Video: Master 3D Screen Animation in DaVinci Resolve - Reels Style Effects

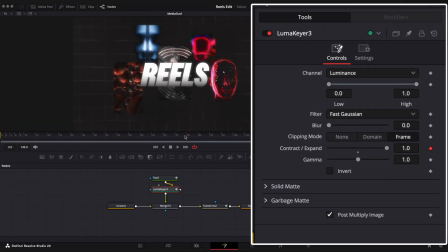8:34 Animate contract expand values and ease keyframes in spline editor. Wow, that's a nice pink glitch.
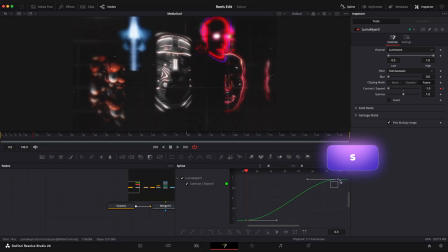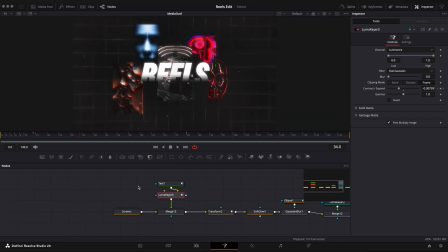8:47 It is not visible right now, but we will see it later. Shift space and look up for fast noise. Connect it to our text node. Set parameters to your liking or copy mine.
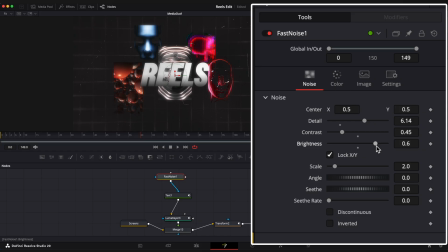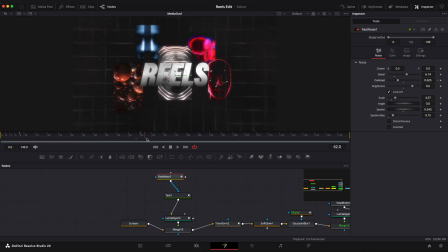9:06 So now we have this cool cloud-like revealing text. Next, let's add a shiny edge motion just like the one we added to our screens.
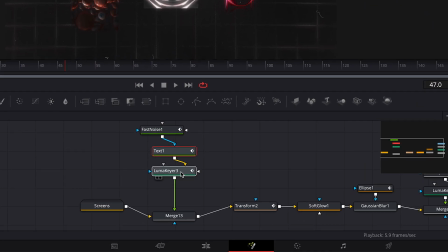9:13 Add merge and edge detect nodes. Make sure to connect it in the correct order.
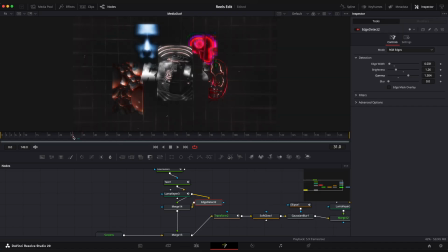Add rectangular mask and animate motion.
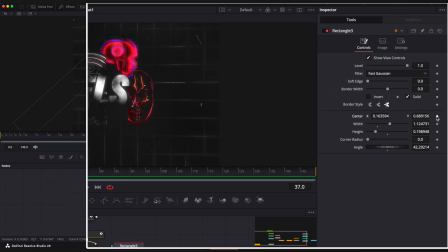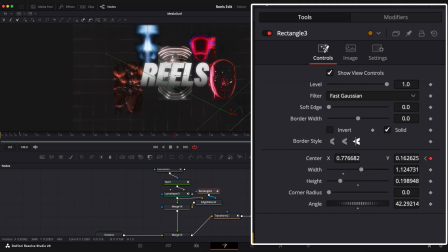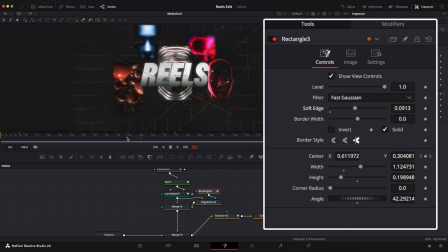9:51 Cool.
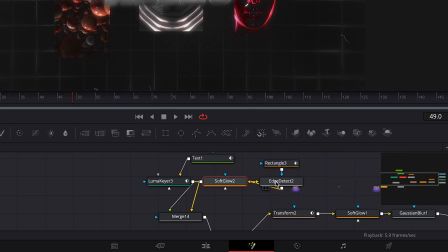9:56 Add soft glow effect and set threshold to around 0.6 and gain size to 15.
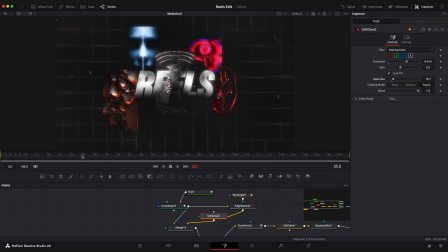awesome. Let's also add a drop shadow effect so we can better see the text.
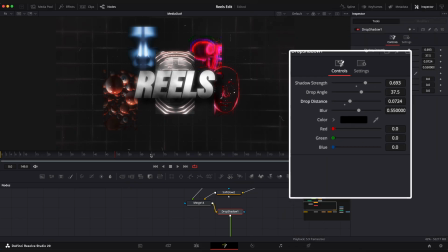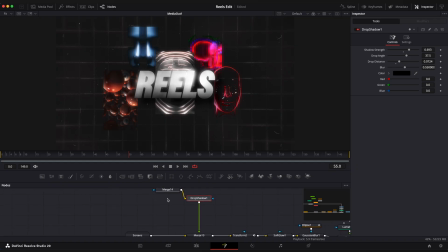10:25 Now I'm going to apply a transform node to add a little bit of motion to it, so it's not that static.
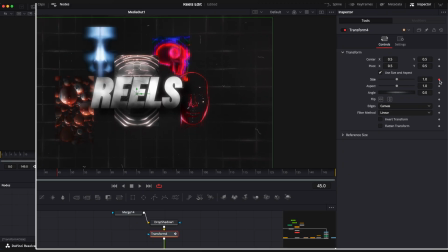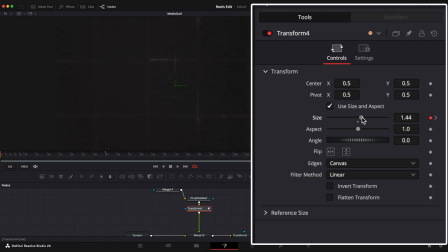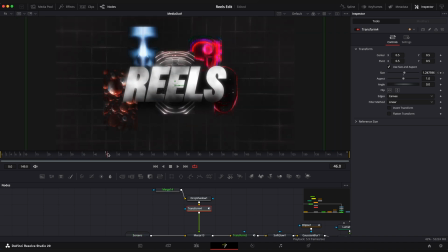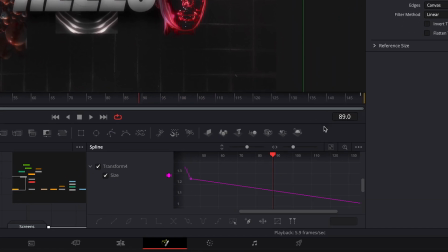10:49 Ease keyframes in spline editor.
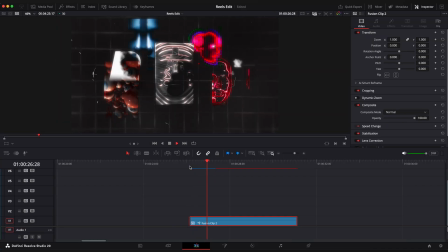10:56 Let's see what we've got. Oh, that's a nice glitches on the text.
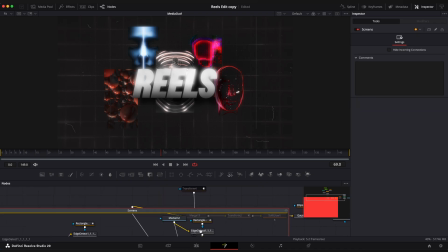11:01 I hope they are gone after I export the video. And what you can also do is to change apply mode of our screens from normal to screen, for example.
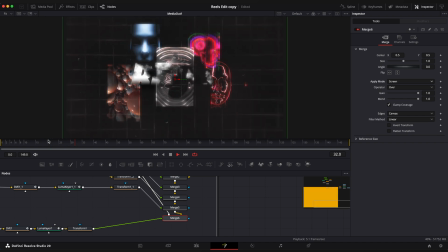11:12 So it has that nice transparent look. And the last part is to add secondary small text on the side.
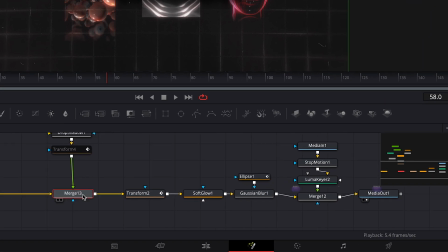11:22 Select Merge 13 node, Shift Space and apply a new merge node.
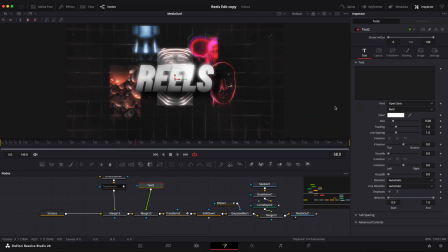11:26 Connect new text to it, type your text, make it small and place it where you like.
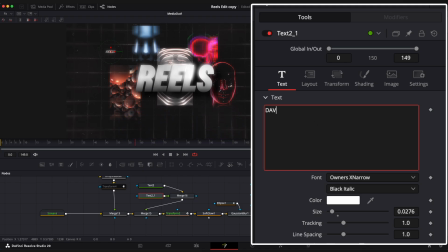11:36 Duplicate this text node, change text, make font style different from the previous one and place it at the bottom. Add couple more text to the scene and place it in different parts of the screen.
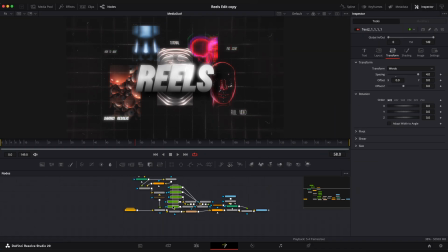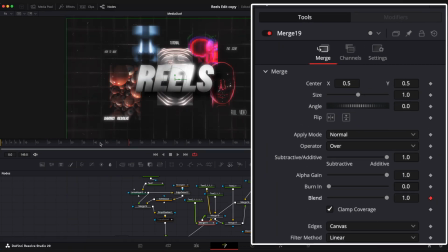11:58 Animate merge blend value to create fade-in animation.
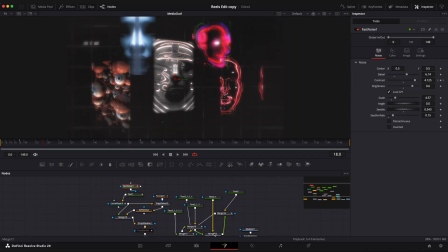12:03 Or you can apply that cloud-in animation from the main text if you want by copy-pasting fast noise node.
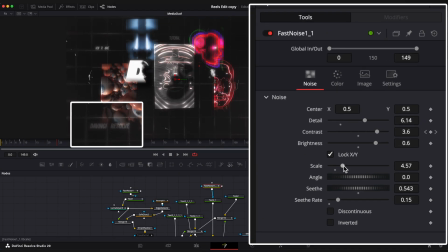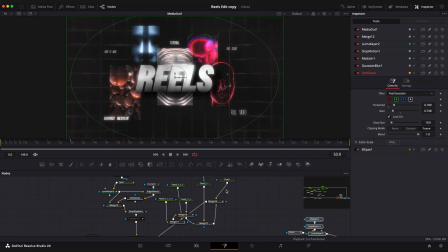12:18 Nice, let's also add a soft glow effect to secondary text.
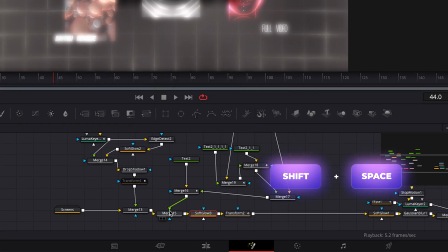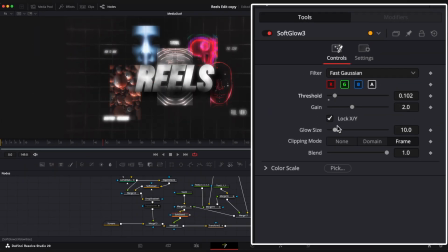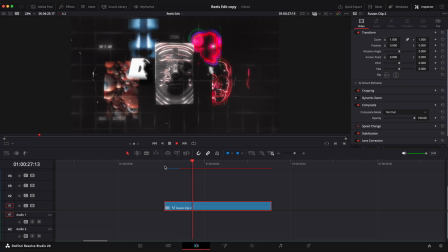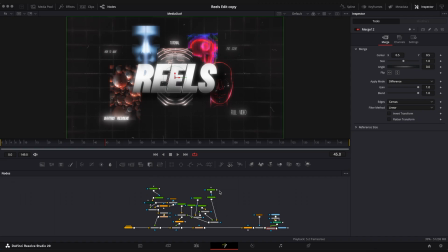12:37 Let's put this text inside a new group.